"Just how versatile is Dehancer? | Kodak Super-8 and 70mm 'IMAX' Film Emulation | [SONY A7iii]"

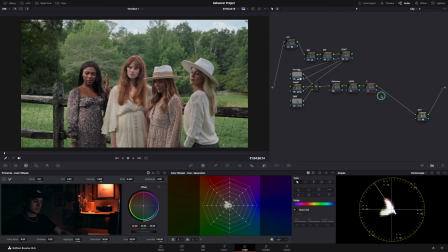245s
them to look this is going to be what i call a post highlight this is just more of a stylistic um choice of mine that i like in a lot of film emulation stuff and then this one will be our blacks another personal thing i like to do is like lift the blacks
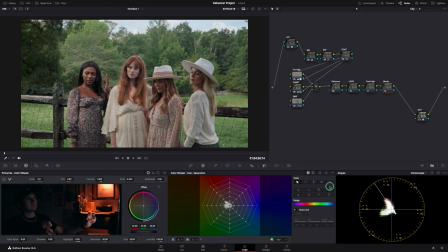261s
up just a little bit to kind of give them that flat filmic look so they're not completely crushed and yeah so that's our that's our node tree here essentially so let's go ahead and check out the answer here for a sec we're in a da vinci wide gamut so we'll start there and
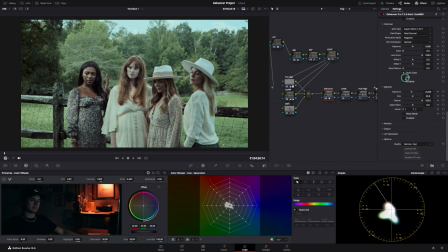276s
then we'll start to go through all the details that we want out of this look i'm able to defringe um so the film what's really interesting is they have not only different film stocks like kodak vision you know like that most of hollywood is used, they also have stuff like Portra 400, which is a photo stock.
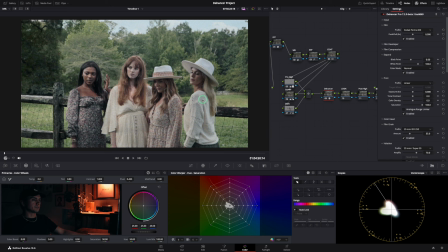296s
So it's very interesting the fact that you can make your videos look specifically like a photo rather than a film stock. And as you can see, there are dozens, dozens of different film stocks. So it's very nuanced.
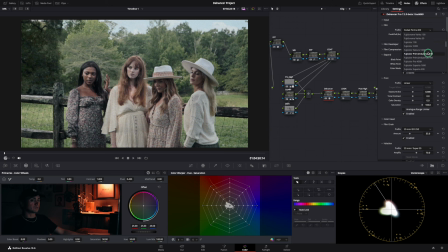310s
If you know your Fujicolor film stocks, you can use that. If you love and adore Kodak, you've got a lot of those so i'm a big fan of kodak ektachrome i think that looks really nice there's also the kodachrome which is nice too that looks very super 8 but obviously
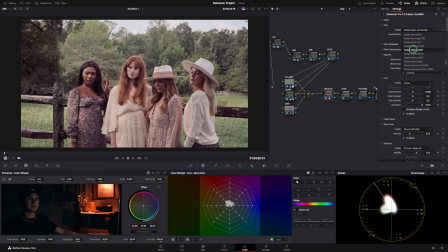328s
for the most part vision 3 is like a staple for kodak and that's kind of where we would start i kind of like the ektachrome it really like has good color separation just from the get-go so i'm going to stick with that our color separation is all the way up which is good you can play with the contrast here based off of this film stock
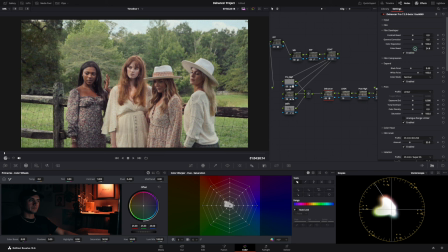347s
and how it behaves. I'll boost the colors here a little bit just to kind of give me something to work with later down the line. Better to kind of push it now and then draw back later. Film compression. I'll throw that on because it kind of helps again with like those highlights up here and it also creates a better roll off color density.
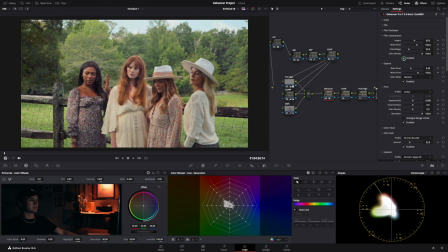365s
I'm a huge fan of that. That's going all the way up to 100 to expand. We don't really need to worry about that right now. So the print, this is where your basic look pivots and becomes that crazy filmic look.
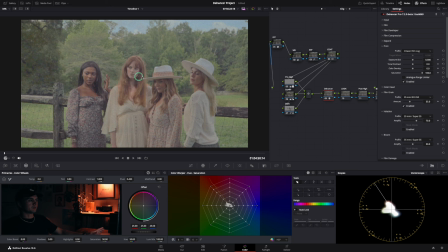377s
You can leave the print as is. You can set it up to be Cineon Filmlog, the 3513 from Fujifilm, the Kodak 2383. Everyone loves this for good reason. So this is really funny. I didn't know about this until I was reading the manual from Dehanser. I don't know why I didn't think about it like this way before, but you don't film stuff on Kodak 2383. It's printed on that. So I thought that was really interesting. I had no idea. I straight up thought you just you filmed on Kodak 2383. Throw that on see what it's doing.
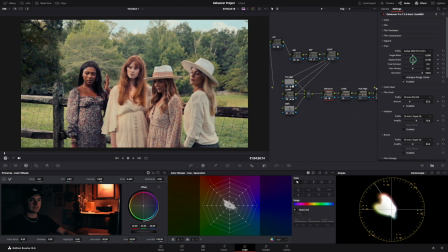412s
So from there you have all these tools you would have in an analog form of optical printing right here which is really neat. If you want to reset the light balance you can do that. In this case, it does look a little warm, so I'll make it a little bit more cool.
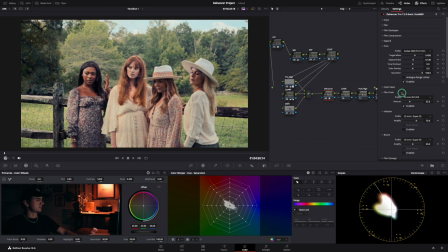427s
The exposure doesn't really change too, too much. I think that's fine. Color density, we'll sit it somewhere around there, maybe. I don't want to go too crazy. It might start to mess with other things, but I do like the fact that Lindsay, who has this beautiful ginger hair,
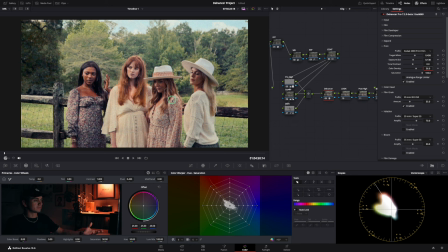443s
pops more with everybody else's skin as well, but I don't want to do it too much. I think that's fine.